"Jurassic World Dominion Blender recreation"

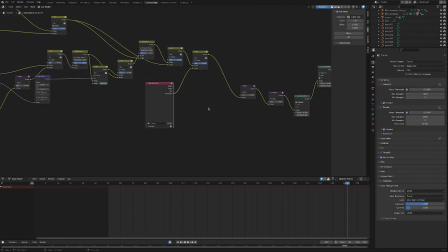Worth noting though if you if you want to do any compositing with this later if you're saving as an OpenEXR multi-layer you will actually have to add a separate file output node plug this into it because the open EXR
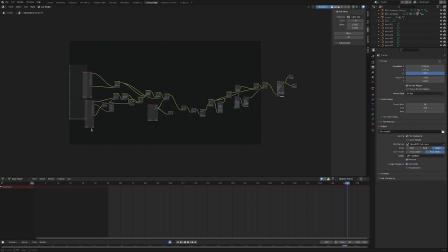file will only save the render layers of your main scene not any scenes that are kind of called by nodes and it'll save your composite as well so just remember that
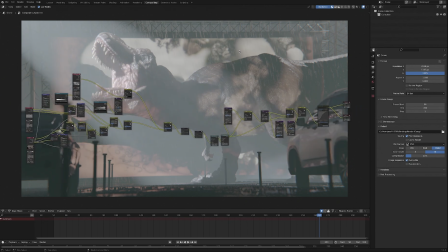so here's the compositing setup in blender for this so I'll just talk you through it.
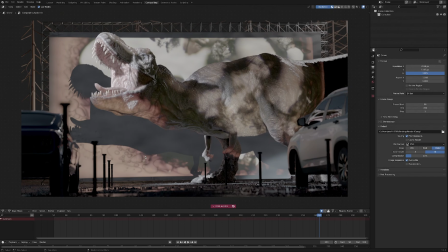Here we have our kind of duty pass from the main render layer and what I like to do is just mix
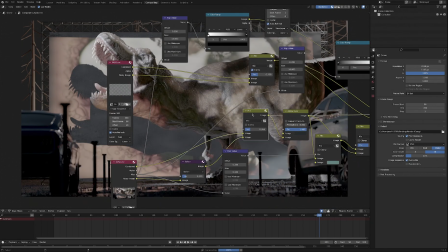in a little bit of the noisy image you can see there because I find that the denoised image is almost a bit too clean.
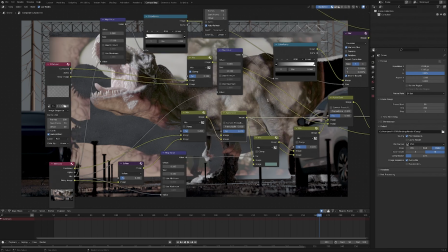Bring in a bit of that noisy image and then I've added a just a solid background color because I knew it was going to be night time so
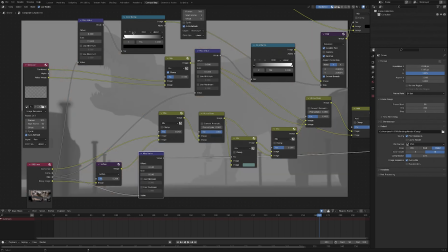just kind of this dark blue background color and then i'm grabbing the mist pass and comping in a little bit of volumetric
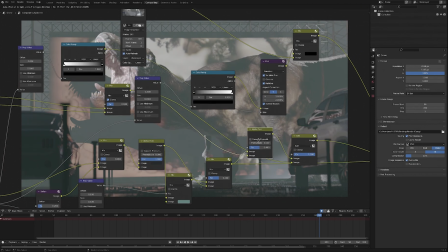mist and then kind of dialing that back with a mix node then over here is the rain and again
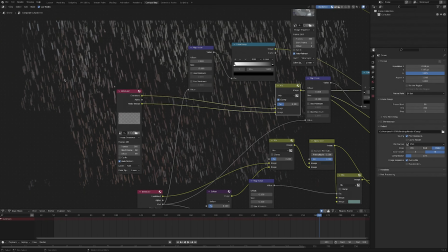mixing in the noisy image i find this is really helpful for rain because you get this that kind of slightly spattered look um quite cheaply just from from making use of the kind of
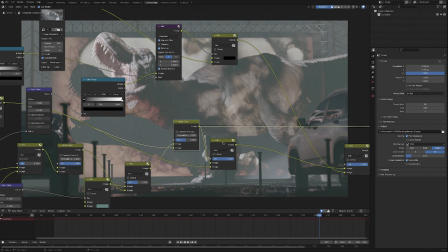cycles noise so I'm using an alpha over to add that in but then I'm also using an add node just to bring up the highlights a bit more
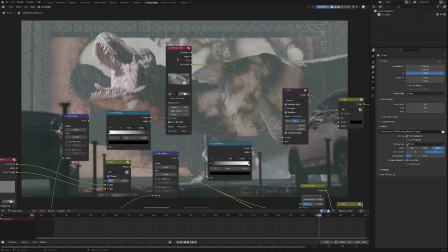then up here we are bringing in our volume so this is the combined
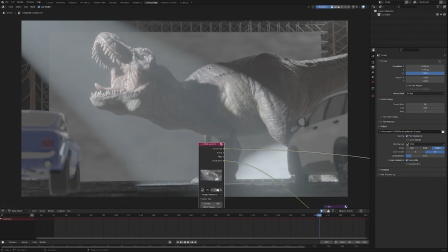EV pass which obviously looks pretty horrible but if we we go
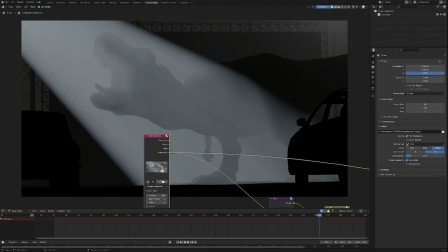down we have this volume direct light
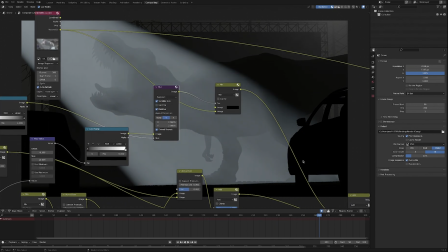pass but EV doesn't handle depth of field so well and I have kind of some foreground elements so So what I've done is I've brought in the
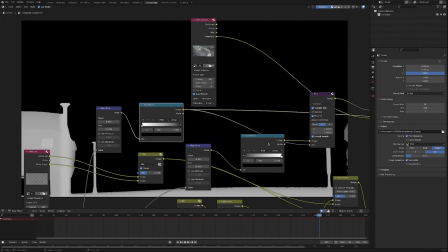depth pass from our main cycles render and use that to subtract and then blur some of these foreground objects
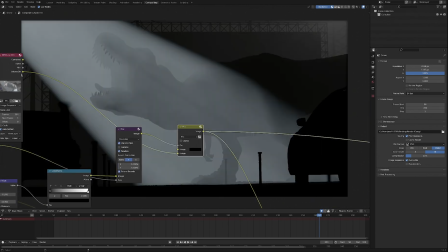so that we're kind of faking this depth of field so you can see the effect that that's having.
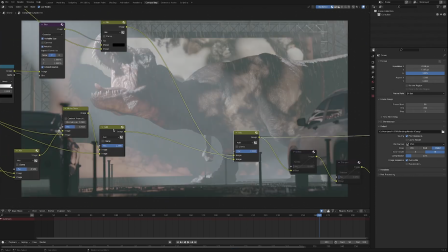And then literally just adding that into the main comp down here with an add node.
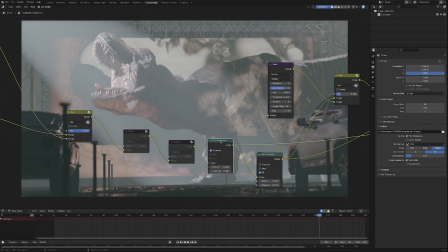Then we've got a little bit of lens distortion down here. if you check projector what that does is it it limits it to only the x-axis so that's just separating out dispersing the light a little bit softens the image and kind of
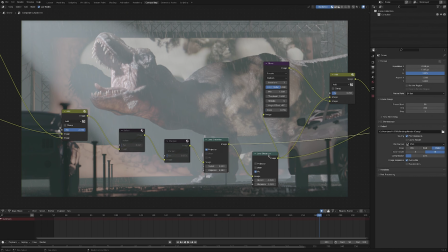replicates what a real lens does second lens distortion node here just making sure we don't have any kind of perfectly straight lines
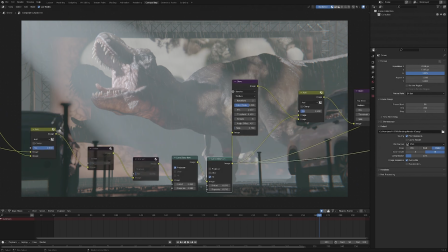because cameras do not capture perfectly straight lines so that that's a good way of kind of making things look a little bit more realistic and again adding a little bit of dispersion and then taking a glare pass
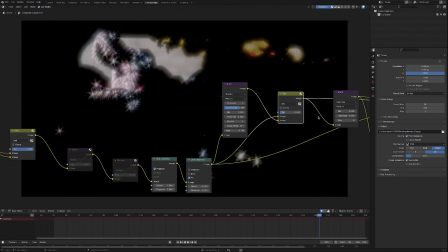adding that back in second
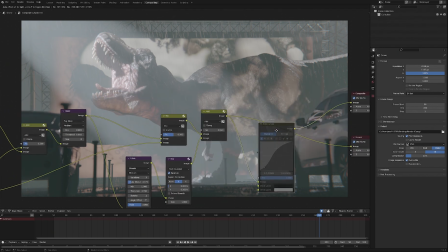glare and then we have an additional glare pass and that's all the compositing in blender I do have this RGB
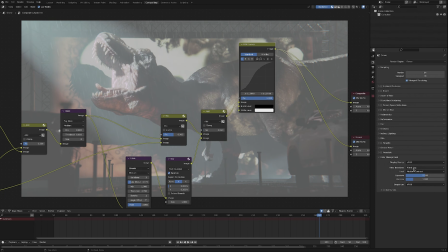curves but that was just for my own benefit so this was all exported in filmic log initially but you can mess with these color management settings down here
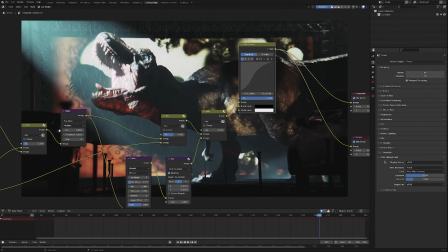just to get a better idea in blender of what it'll look like when it's properly color corrected.
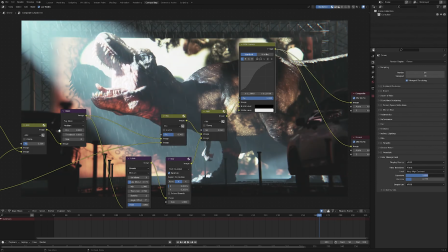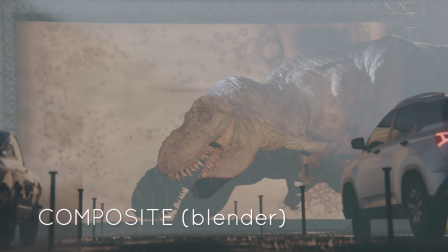So the only thing I did after that was I brought it into After Effects and overlaid some kind of smoke textures.
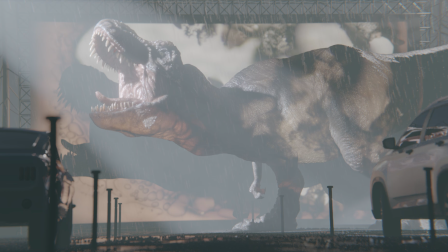I tracked the scene and just in 2D and just attached those with a very low opacity.
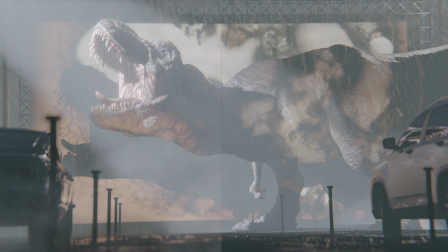And what that does, if you've got kind of quite a dark scene and then these bright volumetric elements coming in,
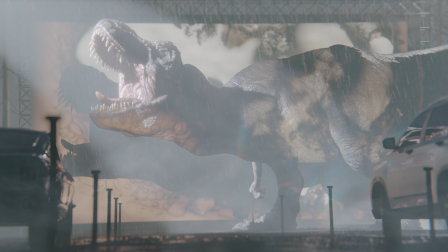is it kind of creates the illusion that there's a bit more detail in the volume than there might otherwise
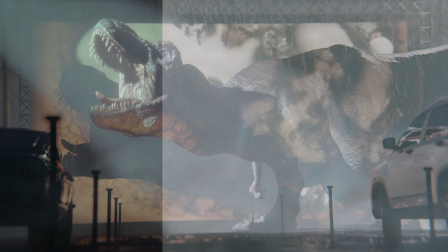be so I added a bit of turbulent displacement to that and I think
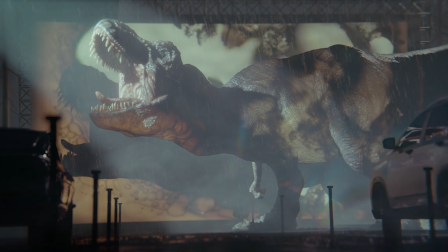the effect that has is it sort of makes it look like that that is a more complex smoke simulation than it actually is and then I added a lens
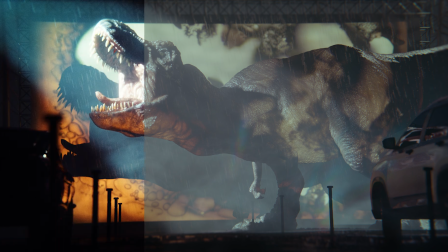flare on top of that and then finally I'm color correcting using film convert nitrate which is a film emulation program and that adds some
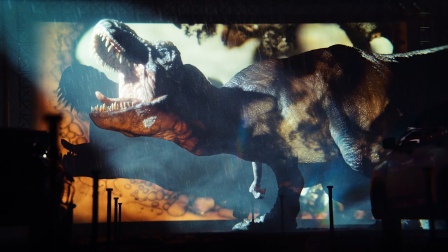some nice kind of natural looking film grain to the final image.
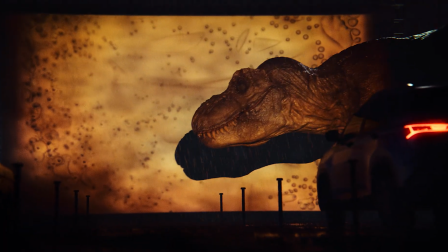So there we go, that's the finished shot, I'm really pleased with how this turned out especially I put it together pretty quickly,
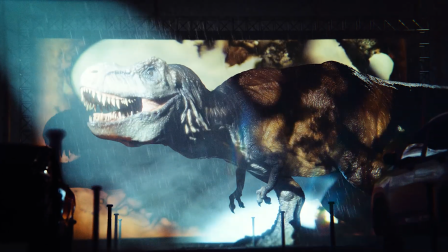it was about four hours of working time before I rendered it and obviously if you wanted to you could you could really push this a lot further.
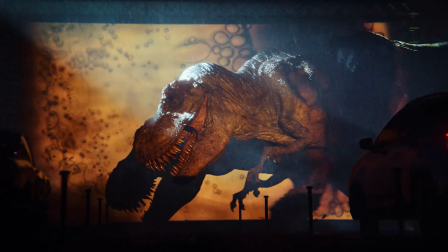The scene modelling is very rudimentary because I knew I was just doing this one shot,
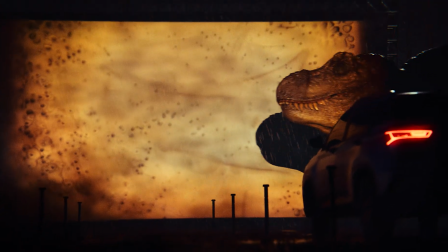if you were going to do a whole kind of animated sequence of this and the T-Rex kind of coming between the cars and you want to get different angles then You'd want to make sure that the
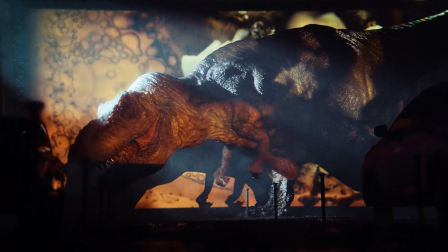animation, first of all,
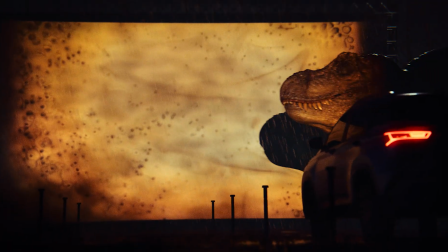was a lot more robust and also that the scene kind of extended a bit further so that you had the freedom to get those other angles.
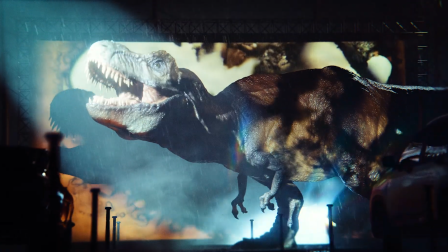But there's nothing wrong with fudging things slightly if you know you're just rendering from one angle. So I hope you enjoyed that. I hope you found that useful, and I'll see you in the next one.